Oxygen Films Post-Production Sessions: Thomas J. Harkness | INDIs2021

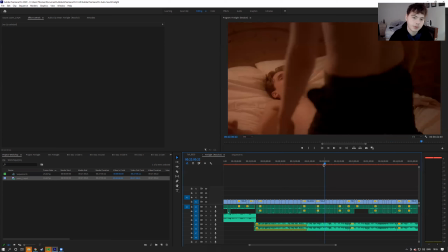745s
Then after 2 long takes, because of the entire wait scenario, Nat gets on top of him in bed, and you get a shot of Nat staring and looking at James,
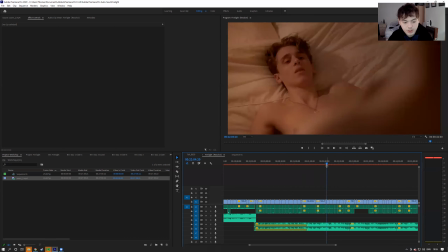759s
and then a shot of James looking up at Nat. Nat's character, Kane. And then I believe James's character says, "Can I touch you?"
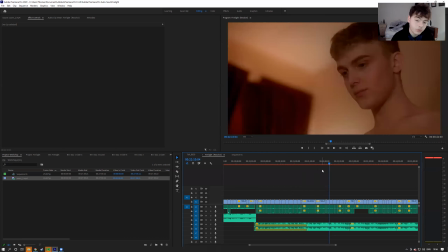777s
Which, in context of the script, and make sure you read the script before you start editing anything. You want to get a feel for how the characters are feeling in the scene itself. Yeah, and just maybe if you feel a bit confused about how they would be feeling in the scene,
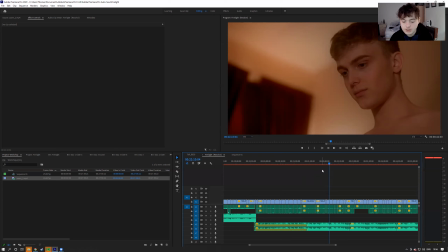797s
message the director and ask them how they feel like they'd feel. Because there's no harm in asking the director of how they interpret emotion and stuff in that film, in the scene,
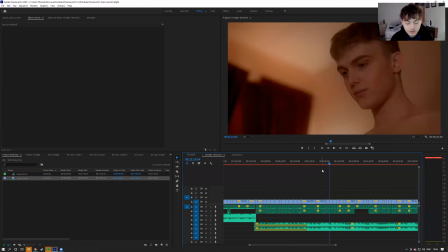815s
because you want to be working very closely with the director, and you want to make sure that you're creating their vision instead of your own, because you can interpret something that's said in a script completely different to a director,
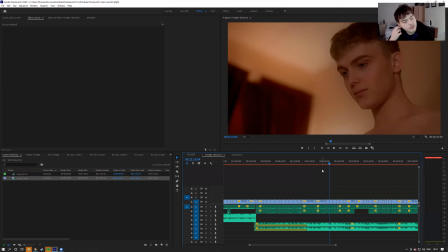830s
and it's more of helping create the vision for the director than creating your own vision. That's how I see it anyway. And it helps create a good work environment when you do that.
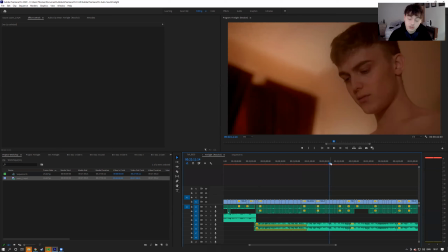845s
If you look here, so it goes, Nat's character looks down, you get his reaction from him asking for consent to touch him. And then Nat's character's like, well, I've never had consent before, and gets a reaction. And says, yeah, of course.
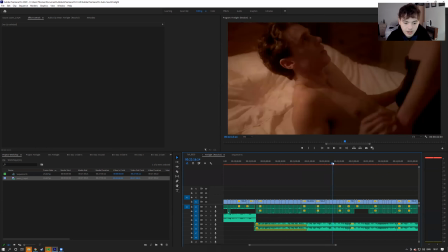864s
And I've used a L cut in this scenario.
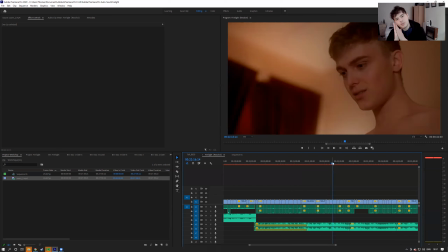870s
An L cut is where, say there's a bit of a dodgy audio on one clip, where you get a block clip. What an L cut is it uses the shots before audio and pushes it forward
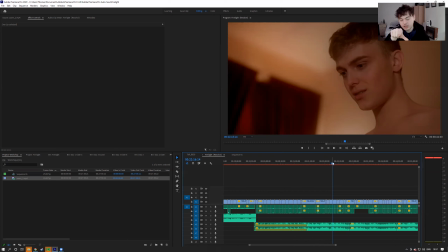884s
and overrides the previous shot next to its audio, but it keeps the same cut for the video. So it uses the end of the audio of the previous cut
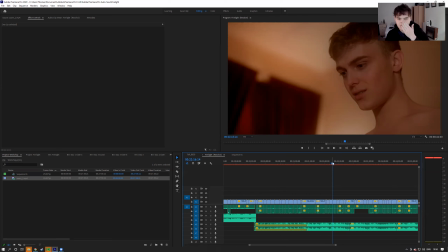899s
to create a beginning and a smoother transition into the next shot when it comes to audio. So a lot of cuts can be masked by using
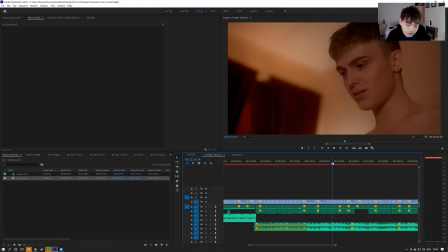912s
audio from either the shot before or the shot after, called L and J cuts, both extremely useful in different scenarios. And here I prefer to use a L cut because there was a lot of scratching audio in the one before, and it created like almost a blip noise when you cut.
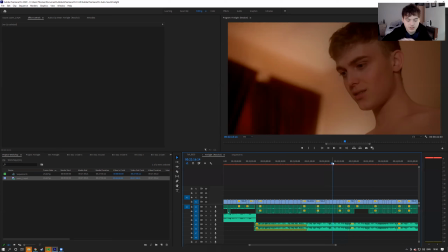933s
And to get rid of that, you just got to smooth it out and listen to how it would sound by itself. And you just, all you have to do is just create it later on, and then you're less likely to hear it as an audience and watching it back than you are to
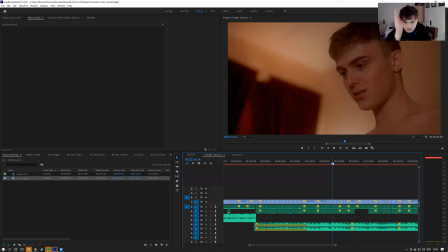952s
hear it when it's just a dead cut. And I like to use these a lot just to create a bit of
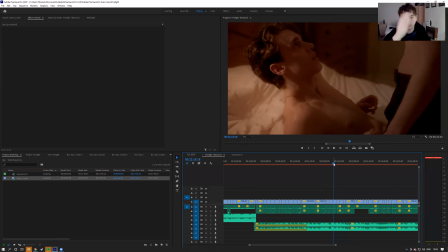963s
almost smooth running when you're watching the film.
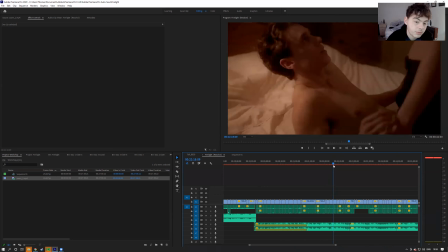967s
And then anyway, you cut from not giving consent or saying, yeah,
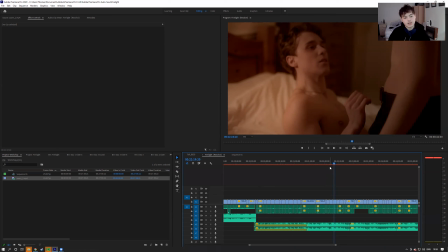974s
you can touch me, to then an action of James sitting up and putting his hand on his chest.
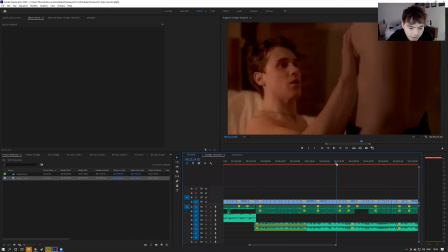985s
Here. And then again, with the hands, it's very essential when you use hands.